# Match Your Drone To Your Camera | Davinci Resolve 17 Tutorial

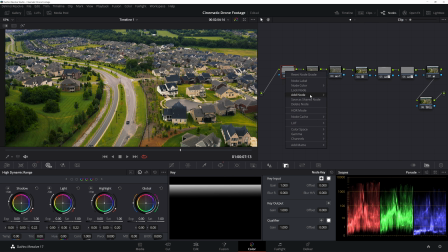I would always denoise as my first node, by the way.
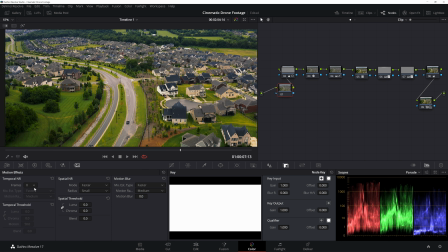So if you need to denoise, definitely do it with your first node before you start going to ham on the color grade. So I'll come down to the temporal noise reduction. I'm going to go to 3 frames. I'll just go to faster for today and then bump this up to maybe 4.8. And then I'm going to come over to the spectral noise reduction
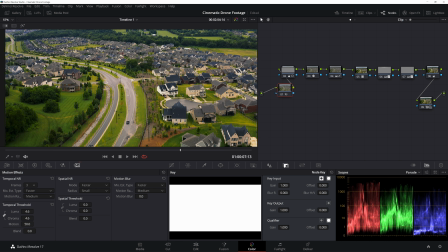and unlock our luma and chroma and just bump up our chroma noise reduction a bit. Yeah, and that looks good.
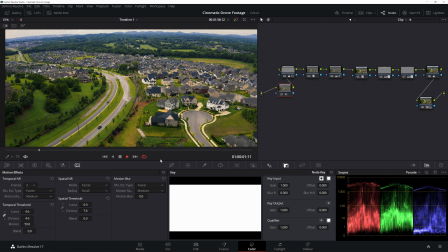Of course, now it doesn't want to play back very smoothly, but our noise is looking a lot better.
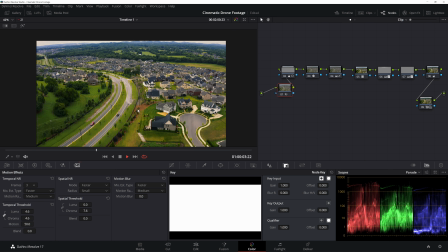If I cut this in half. Yeah. Noise is looking a lot better.
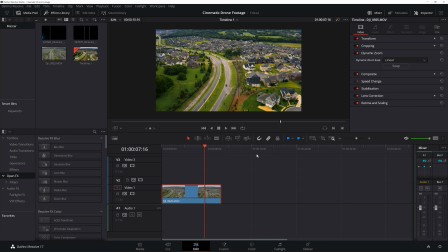Awesome. So I'm going to come back to the Edit tab. And now that we have a really nice color grade, I'm going to do one more thing to this clip, and I'm going to add a glow. You can do this in the Color tab on a new node, or you can do this in the Edit tab. Either one works just fine.
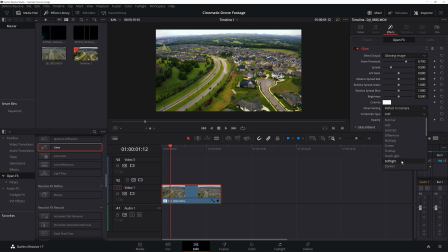And I'll go to the effects of the glow, come down to soft light, move the shine threshold all the way down, and then from the opacity, I'm going to start the opacity at 0 and crank it up just a little bit to where I can notice it.
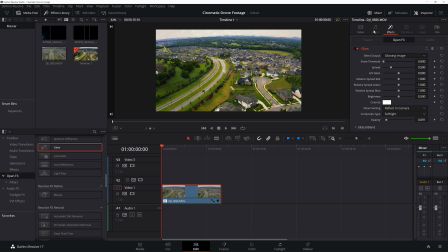And that's it. I don't like a lot of this glow, just a little bit, just to make it pop a little bit more.
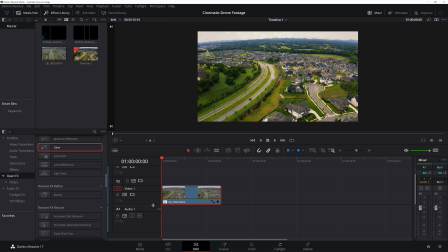And that looks good. Now, the last thing I'm going to do to really give this a cinematic look is some lens flares.
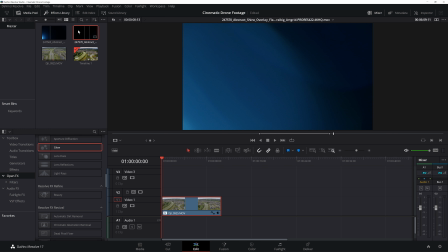Now, I've got a couple here that they aren't the right color, but I like their style.
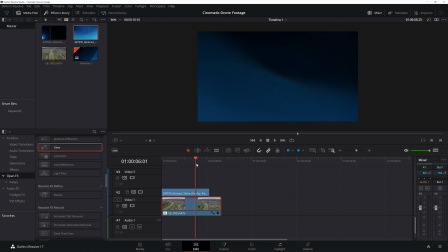This one kind of flares out here and kind of spins around, which is really cool.
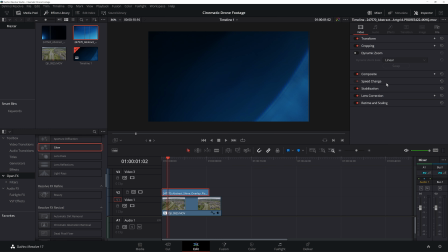So if we click this, go to the inspector, click the composite mode, which would be under composite mode, and then go to screen.
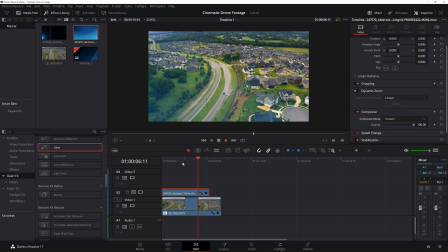Yeah, that's pretty cool. Now, this is just a little way to give your image a little bit more flare, but one thing I'm going to do is instead of that flare happening in the bottom of the screen,
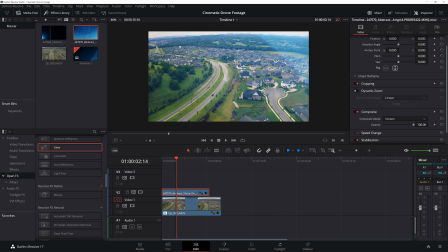I'm going to flip it upside down because the sun should be coming from over here, casting this way to the right. Nice. I like that. Now, it's a little crazy because it's blue, and it shouldn't be because the sun isn't blue.
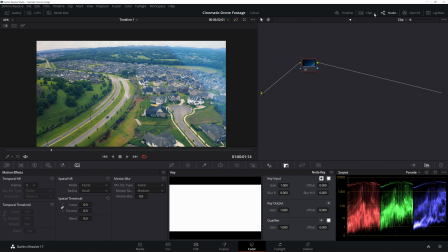So we can come over to the Color tab and then make sure we have that lens flare selected, and then we can just change the temperature to warm.
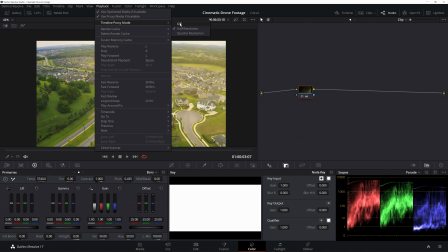And let me go back to full resolution.
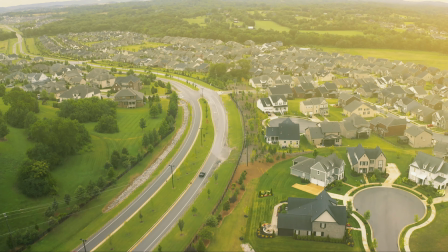Oh, yeah. That's cool. Still overdone, but that's an easy fix.
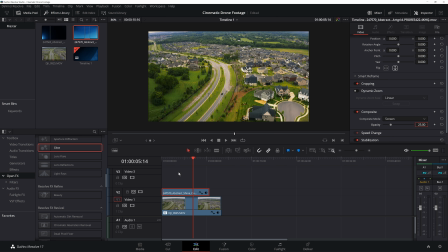We're going to come over here to the opacity. I'm just going to make this 25. I don't want it to be that strong. I barely even want it to be noticeable. See a little highlight, and then it goes away. I love it. Maybe we can bump that up to 30.
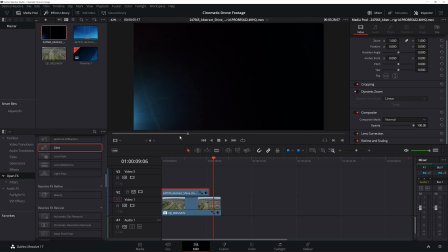But one thing I'm going to do is add one more. I have this other one that's pretty cool. It's just this little flickering.
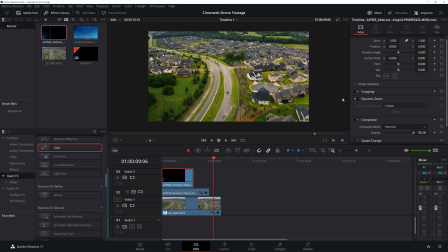So I'll move this onto the clip, go back to our composite mode, and turn this to screen. And this is happening at the bottom of the screen. It should be happening where the sun's coming from. So I'm going to flip this upside down.
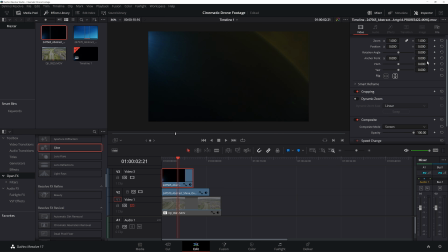And then one thing I'm going to do is, let me solo this. I'm going to move this up so it's really coming from this corner. Boom.
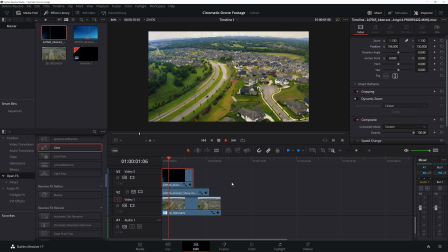And you know what? Over time, I'm going to fade it out as well. So I'm actually going to make this fade happen throughout this entire clip. It just fades.